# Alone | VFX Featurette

Hi, my name is Jacob Hamil. I'm with Hamil Bros Studios, and I was the HUD designer for the console and Kaya's ship on the movie Alone.
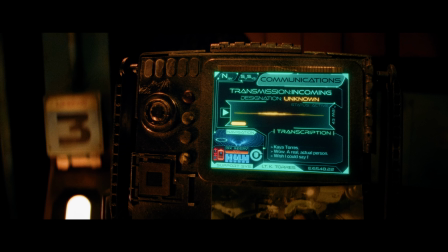15s Oh, real actual person. Wish I could say I'm sitting in a rescue crew, but I'm in the same situation you are.
A HUD is a heads-up display, which is any kind of
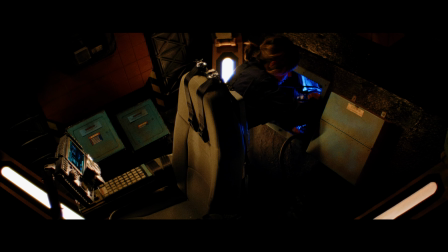29s
interactive console that you see in movies like Minority Report or the inside of Tony Stark's helmet.
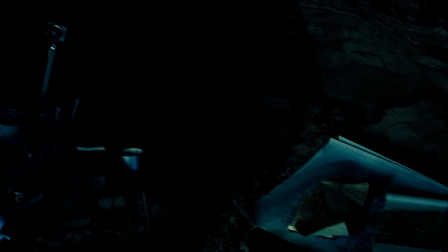34s
They're a pretty integral part of sci-fi movies nowadays. I'm Ross Hamil with Hamil Bros Studios, and I was on the VFX team for Alone, and my primary job was compositing the screen elements onto the various screens throughout the film. In the beginning stages, William reached out to us and sent us a rough cut of Alone. Like, sound wasn't done, color wasn't done, visual effects weren't done, and he just wanted our feedback on, if we just liked the story.
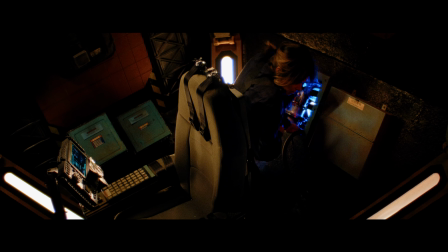65s
And at that point, we weren't looking at getting involved, and we watched it and loved it and said, "Hey, William, how do we get involved?" This HUD design was a lot of fun to put together. We had just kind of started the lockdown here in Texas. So when William came to us and said, "Hey, do you want to do screen replacement for this film?"
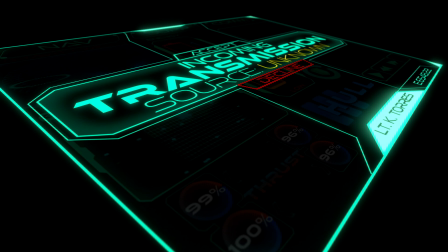88s
That would mean designing the HUDs, designing any kind of interactive digital console stuff that they had in it. I was like, yeah, I have ideas.
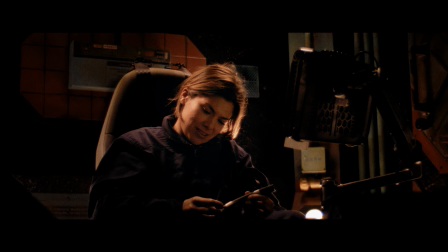100s
One of his few notes was, I want it to feel like it's old futuristic technology.
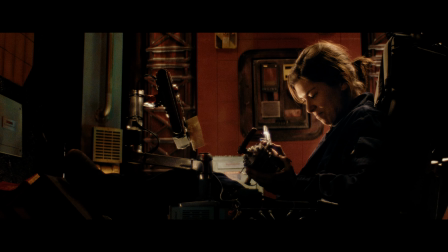107s
It's a little dated because Kaya's been out as an engineer on this ship that she was ejected from for a while.
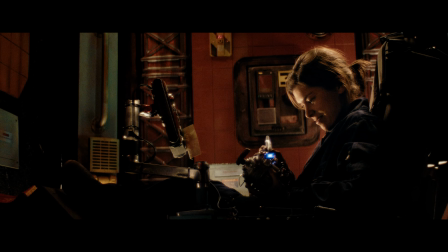113s
This is an older life pod kind of situation. When I began designing this console, I was actually playing a lot of Doom Eternal at the time, which their console was pretty influential on my design for Alone.
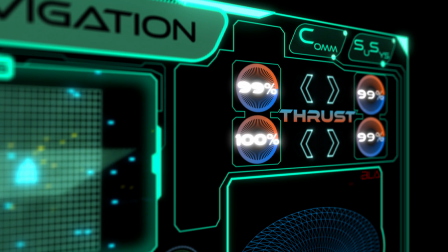129s
I wanted to have a modular control surface that Kaya could interact with,
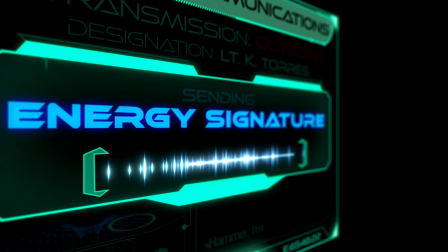135s
and anytime that she looks at it, she's got a snapshot of what this entire life pod is doing. With that, there were a lot of design elements that I created that never got any screen time, but they were broken down into the modules that helped build the overall interface.
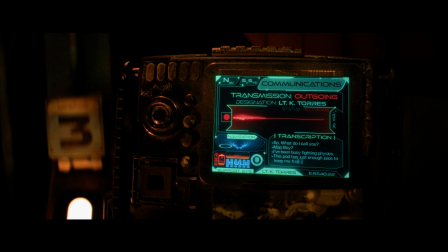149s Enough juice to keep me from getting swallowed up.
Biggest and probably most key component of it was the communication page.
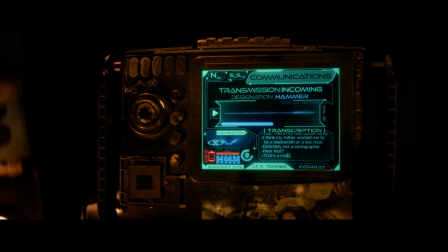159s
It's pretty central to the whole entire film because Kaya is alone. And for a lot of it, probably half, I think, it's actually its own character. We don't know who Hammer is. We just know that she's getting these transmissions. And so a lot more work went into designing that page because it had to engage the
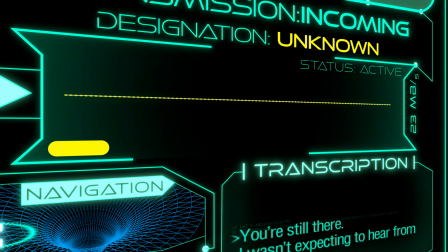181s
audience in a way that kind of makes you have a connection when you don't have a face to put with a voice. Color was also a big deal. I didn't want a whole lot of different colors, but there were specific colors that made a point.
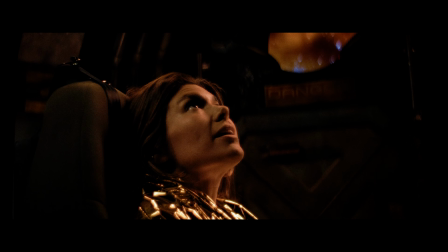196s
Like when Kaya's recording her response to Hammer, or the unknown guy, it's red because red is record.
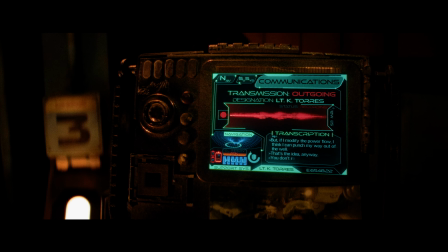204s
I mean, that's like a universal thing. So it was to keep it simple for the audience in terms they could understand, but then before she knows who Hammer is, it's yellow.
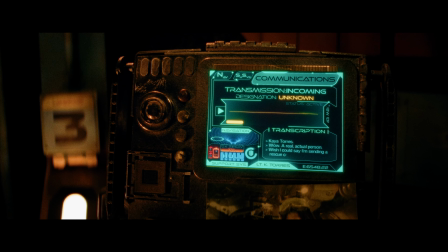213s
So she's getting these unknown transmissions from somebody. Once Hammer's established, we changed the playback to blue,
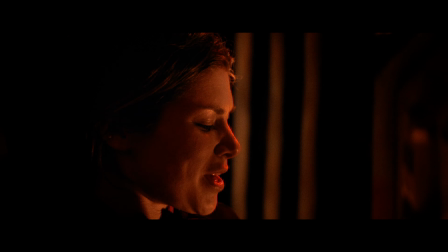222s
and that actually kind of hints at later, blue seems to be Hammer's color for inside his cape. The last thing on the communication page that you may or may not notice is that there's actually a subtitling factor that's going on the whole time.
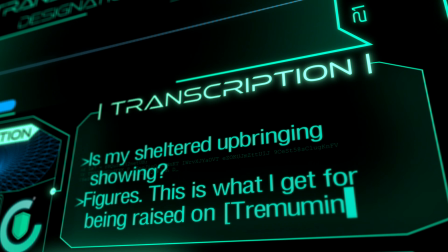238s
So you can actually read what Hammer's saying and what Kaya's saying because the machine,
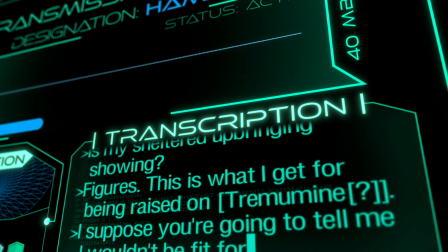242s
as I felt it would, was interpreting that and writing it out line by line.
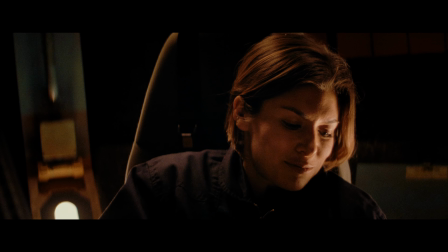247s Wow, that sounds really egotistical when you say it out loud, doesn't it?
Every single element in that console was all designed in Adobe After Effects.